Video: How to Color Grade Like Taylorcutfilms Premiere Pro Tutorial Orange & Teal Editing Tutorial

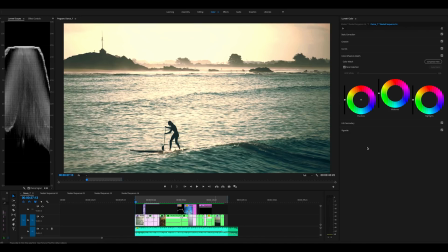(0:46)
What's up, guys? So I'll just show you guys what I did using TaylorCut's Luts to get these colors for this video, because it's not quite as easy as just applying the Luts. So I'll show you guys what I did to try to get these colors.
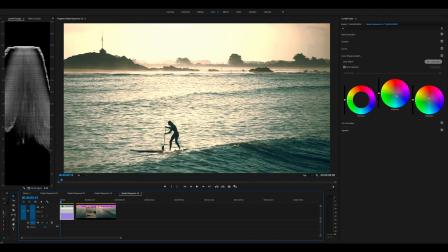(1:00)
So if we go to comparison view, we've got our shot and some of Taylor's shots here.
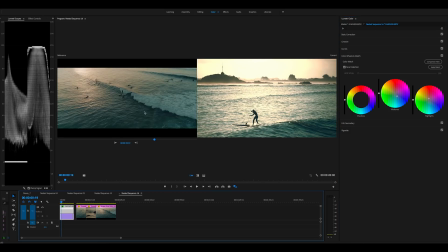(1:07)
And as you can see, we've got those really nice teal blues and they're in the shadows and then a lot of warmth over in the highlights. And that's what we've got over in our shot. So here's before any editing and after.
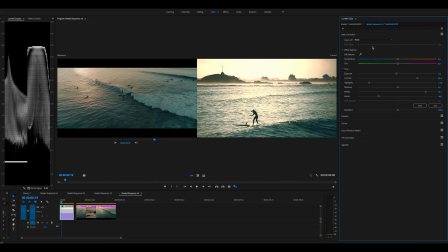(1:20)
I'll just show you what I've done. So brought the whites up a lot and the highlights down. I was just really trying to enhance the sunset look. Had to add in a lot of contrast because it was shot flat.
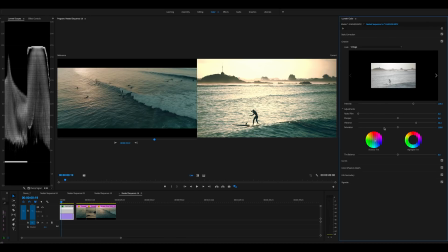(1:37)
And if we come down to creative, I added some blue into the shadows because it was looking too green. So added quite a bit of that, quite a bit of vibrance, and I actually brought up the
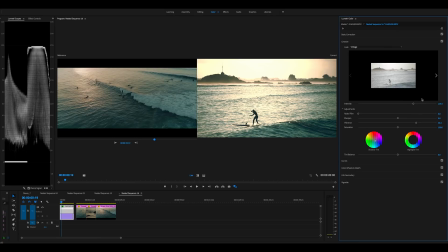(1:52)
intensity of a LUT because I was shooting into the sun and I thought the shot lost a lot of color. If we go to color wheels, a bit into the highlights. And midtones, I added some blue as well because it was sort of just looking way too warm.
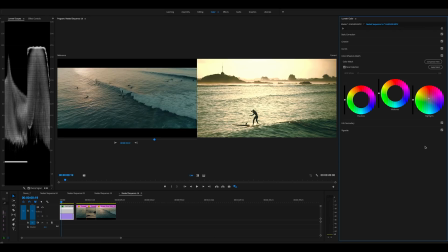(2:11)
So yeah, now we get those nice blues in the shadows and then the nice warmth in the highlights, and that's what we get. So there's just a LUT applied.
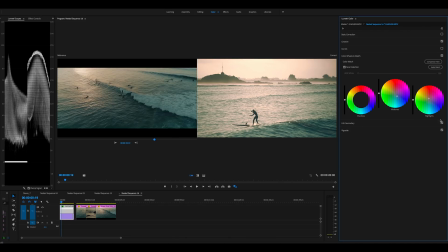(2:29)
We turn off all of them. It's just a LUT. And yeah, I'm using his creative, I'm using his vintage LUT.
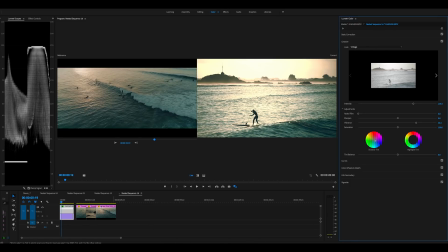(2:40)
So if I could show you some other ones, come back, go across.
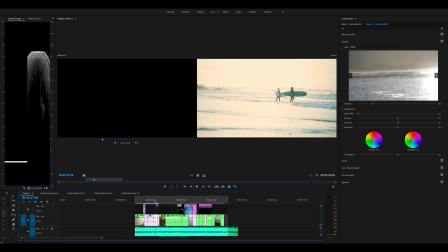(2:47)
You can see in this shot, the teals are just really popping. So I'll just quickly show you guys this one.
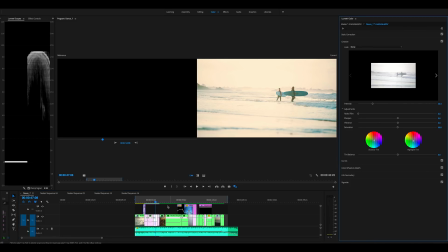(2:55)
Those teals really pop out. If we come over to this shot, I'll go into this one. Let's go into it.
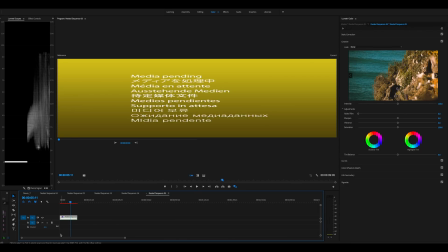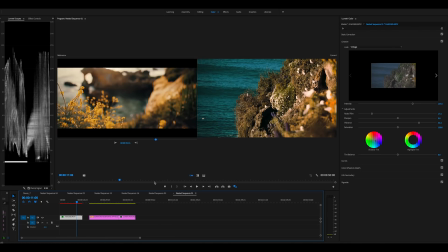(3:12)
And here we have our shot and one of his shots. So you can see if I just turn it on and off, getting those really nice, those blues are going a bit teal again. And these yellows are going more orange. The greens have a lot more warmth to them.
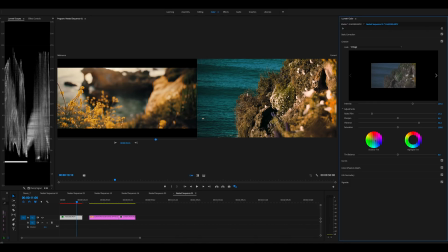(3:31)
And yeah, there's a bit more warmth in the shadows, I think, there. So to show you what I did, I added in a whole lot of contrast, blacks went down.
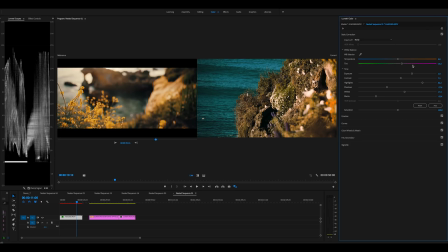(3:48)
I thought it was looking a little green, so I added in some purple just to get a tiny more of a red tint. In the creative, I added some blues into the shadows again, just because it looks a little too warm sometimes.
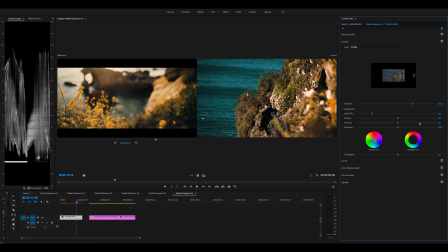(4:07)
Brought up the vibrance. And
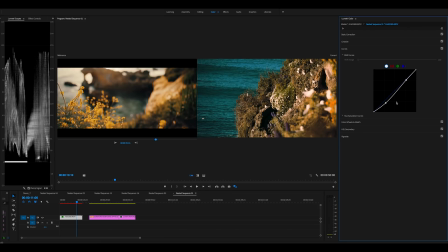(4:20)
and coming down to curves, I brought down the shadows a bit. Just trying to enhance that sunset look. So as you can see, it just looks a little flat. But once I bring down the shadows, it's going really slow.
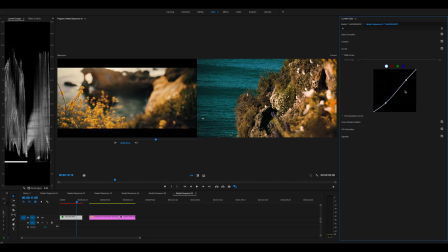(4:38)
It, yeah, looks much nicer. So is that before, after? Here's take away what we corrected.
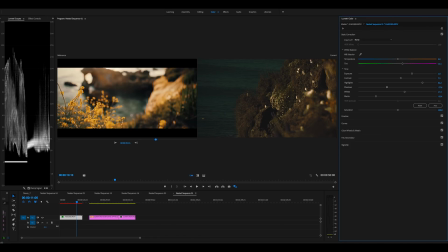(4:55)
That's just the LUT. And then if we just turn off the LUT,
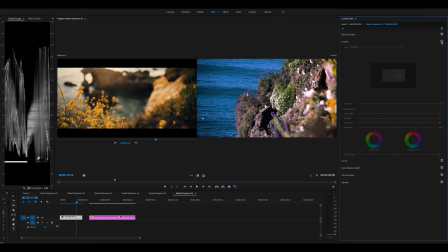(5:04)
that's the original colors graded or exposed properly. So yeah, you get those really nice teal blues going in and those yellows are getting even warmer. And yeah, let's go on to the next shot.
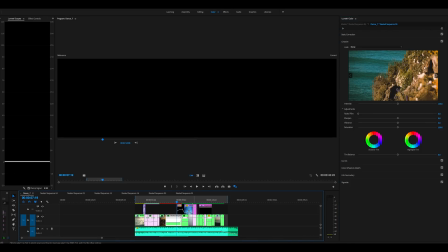(5:23)
If we come to, I think it's this one.
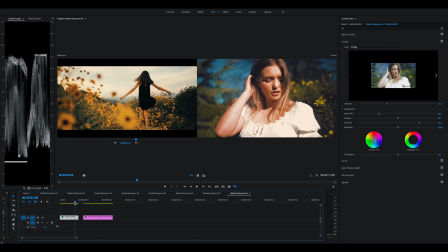(5:35)
So here's our, here's the before, and over here you can see that the shadows are really warm, the midtones are really warm, those yellows are almost looking orange. So we've got some yellows over here as well. If we just turn it on, they go much more warmer.
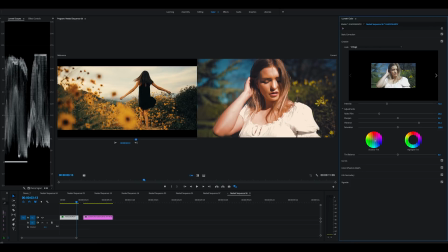(5:54)
And same with the skin there. So what I did with this one, just contrast, shadows down.
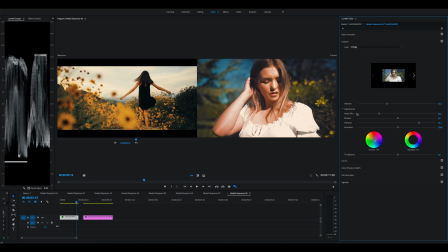(6:10)
Yeah, self-explanatory there, I think. And the creative, bit of faded film in there. Vibrance, brought up vibrance. Some blue in the shadows again, just because it just looks too warm.
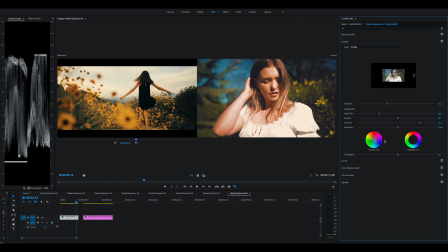(6:28)
So that balances it out. Come down to curves. Didn't do anything there. But secondary, I did quite a bit. What I did is I selected her skin and those midtones, especially the skin.
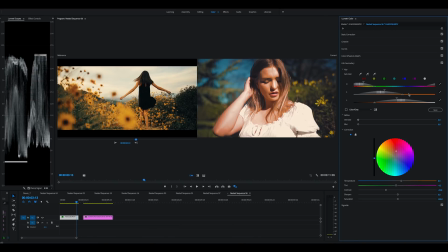(6:45)
Because if I turn this off, she was just looking too green. So I selected her, pushed some red into the skin tones,
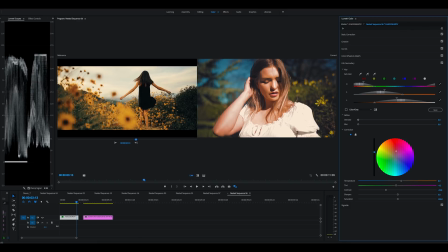(6:56)
and then just brought down the exposure of the skin tones. And then down here, I dropped the contrast because it gives the appearance of soft light if you take out the contrast.
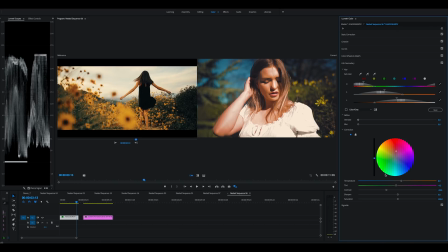(7:15)
And then just tried to tweak it to a nicer skin tone using the warmth and tint. Okay. See, there's our before and after.
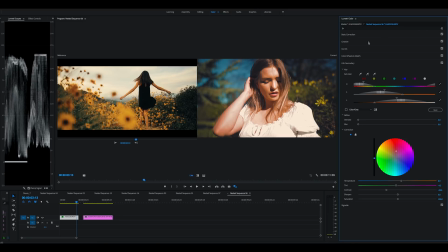(7:30)
There's, if we get rid of the creative, is without the LUT, with the LUT. And then that's grading as well, or correcting exposure, basic control.
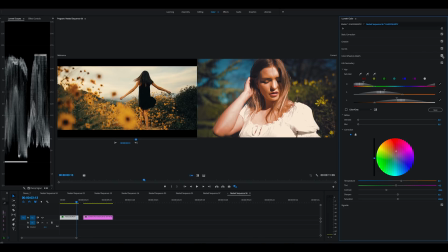(7:46)
And then adjusting the skins, selecting and adjusting the skin. So yeah, those warm, pretty warm shadows in this one. And then, yeah, you get those nice teal blues in there as well. Same as the last shots. Come back. Let's go to another one.
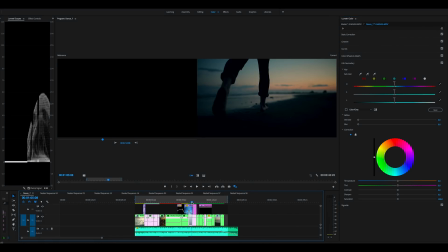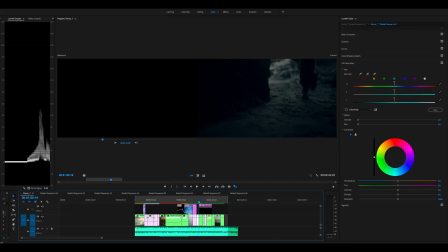(8:12)
Try. Let's go with this one.
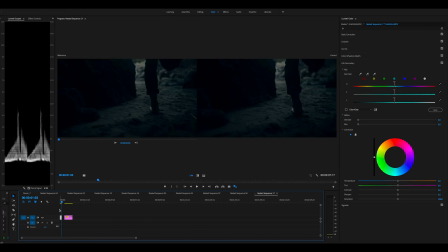(8:20)
So, over here, I have one of his shots.
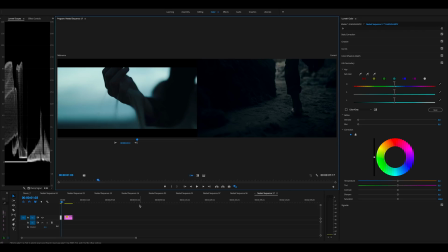(8:24)
And you can see that we've got a lot of blue in the shadows. Just trying to freeze it there. So this is one of his shots. You can see those just really nice teal blues and that moody look.
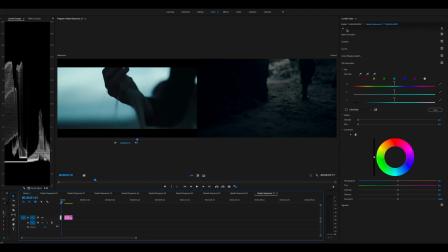(8:43)
So our shot before and after, you can see how it gets much cooler. You could even put in more for this shot, bring down the temperature.